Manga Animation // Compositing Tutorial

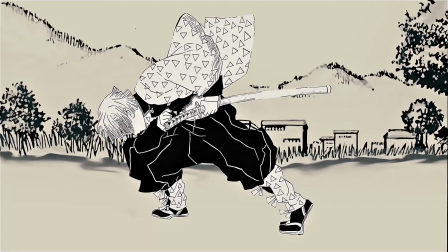turn this into this.
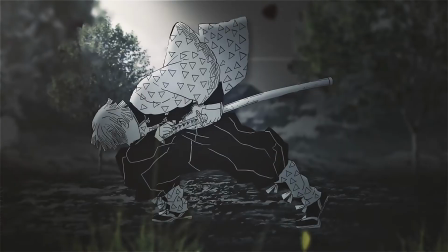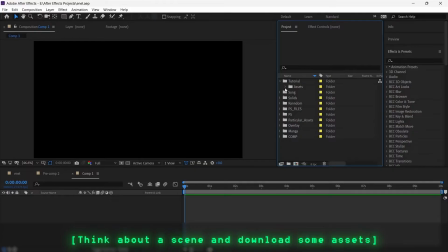Before starting composition, try to imagine a scene that you want to execute. These will help you understand what kind of assets you need for a perfectly animated composition.
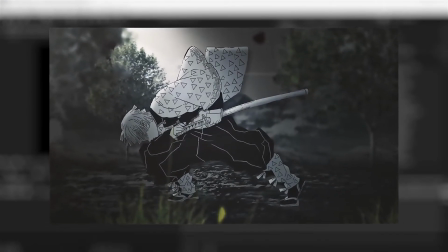Since I am animating a scene with Zenitsu, my best choice for selecting assets will be ground, trees, grass, and hills images.
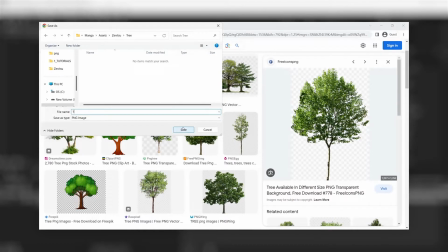I already downloaded all the assets which are necessary for this composition, and these will be available in the description for reference purposes.
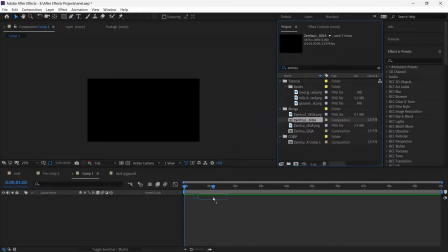Remember, all these assets are from Google. First of all, add the character to the scene before adding different assets.
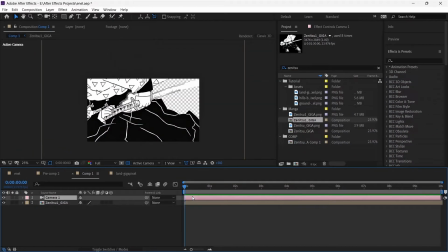Similarly, a camera layer is required to show the depth of the scene. Add a camera and some null layers to the composition.
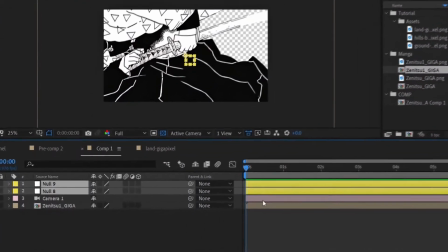For different layers to interact with the camera, 3D should be turned on.
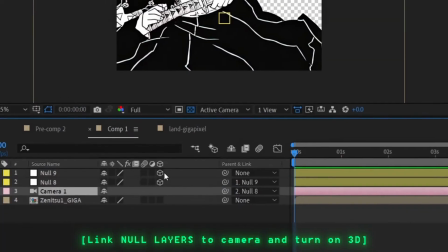For instance, make sure to turn null layers to 3D and link them to the camera layer.
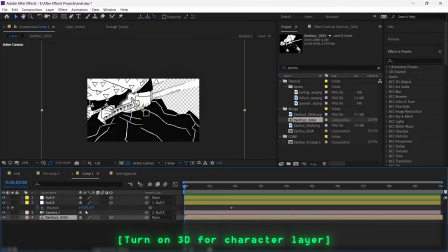Similar can be said for the Zenitsu layer. Once the base is set, let's start by adding hills.
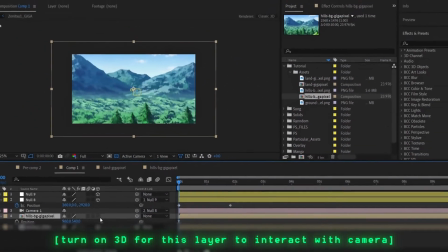Turn on 3D for this layer and set it below Zenitsu layer by changing the Z position and changing the scale of this layer so it can fit the whole screen.
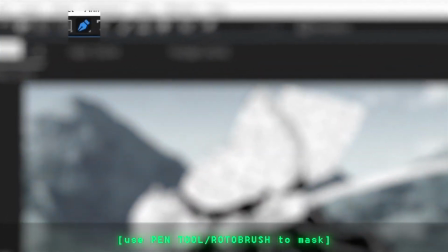The next step is to mask the hills according to the need. I am using a pen tool, but you can use roto brush as well.
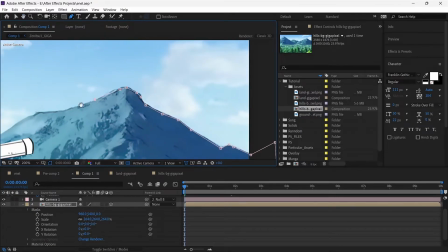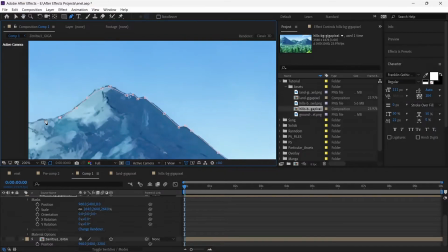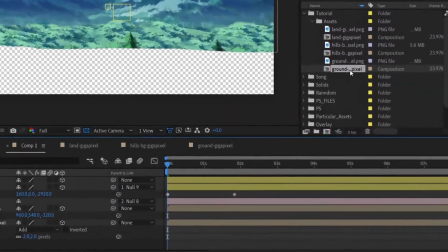After that, do a similar process for the ground as well, but make sure that ground is above hills by changing the Z position.
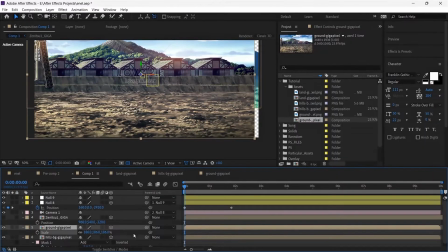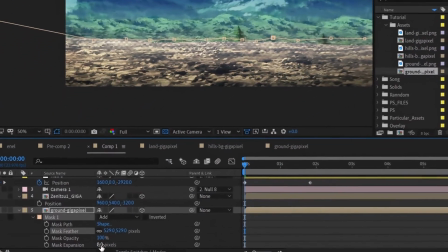After masking, change the feather and mask expansion to make a fade-away illusion so both hills and ground look coordinated.
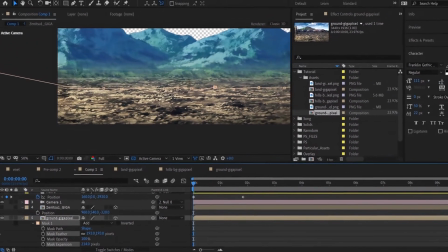You can copy the settings shown in the video, but I suggest messing with the settings for the required result.
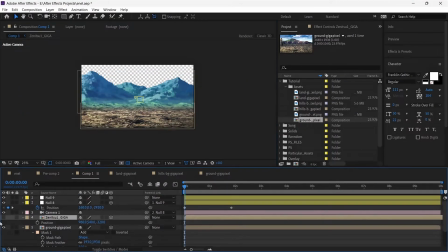Once the base is done, enable Zenitsu layer and set the position however it fits you.
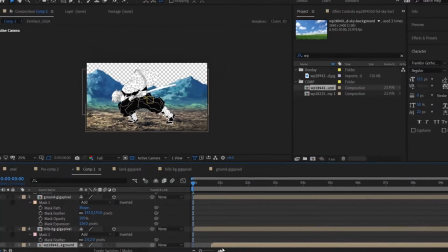Additionally, add a sky layer to the composition, and remember, this layer will be behind the hill layer.
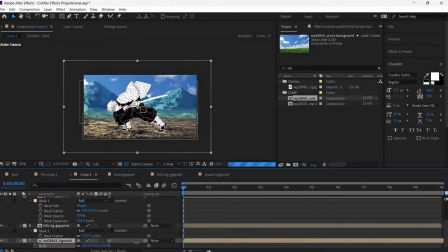According to it, set the sky layer position. Now this step is optional.
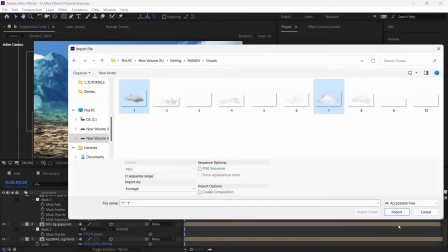I am adding clouds here, but it depends on whether it makes a scene better or not.
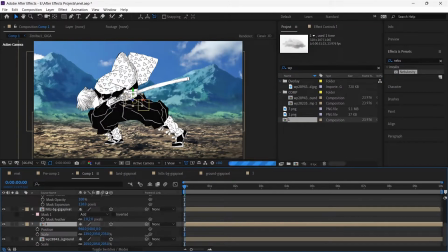In my case, I'm showing some possibilities regarding this scene about what can be done. Set the position of clouds as you like and add white position keyframes to make it move.
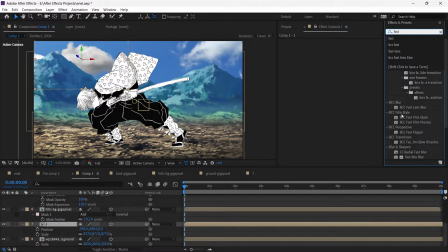I added BCC fast lens blur to give it a bold look. Now, let's work on the CC.
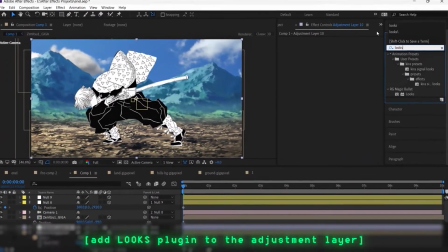Here, I used some of my presets to give it a black and white look, although it can be done in many ways, like decreasing saturation to zero.
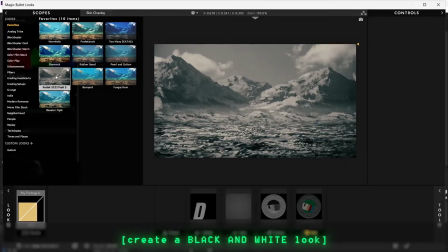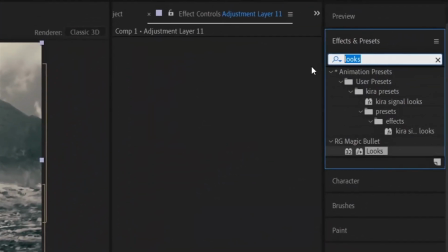Also, to give more depth to the scene, I added BCC fast lens blur to layers behind the ground with the help of an adjustment layer.
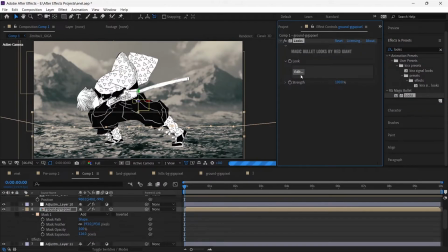Since the ground was not looking good, I decided to add looks to it and make it darker with focused light in the middle.
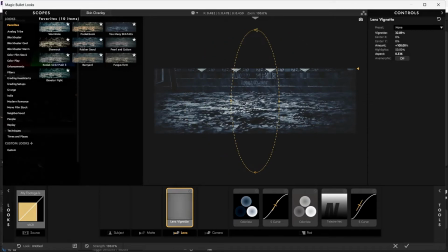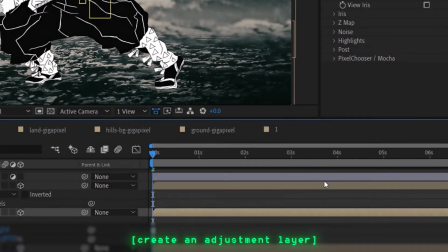This still lacks many things like lighting. I always use S-lens flare instead of optical flares because it is easy to use and operate.
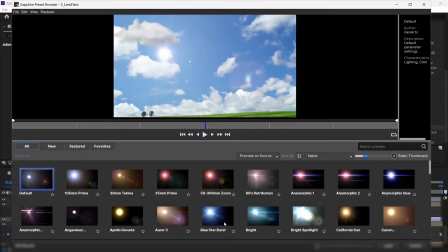Add an adjustment layer behind hills and add the effect. I am using available presets since it saves time.
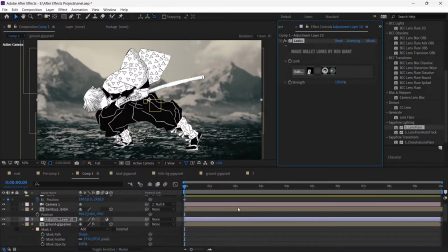Here's an issue: flare is not visible because of black and white CC and blur effect.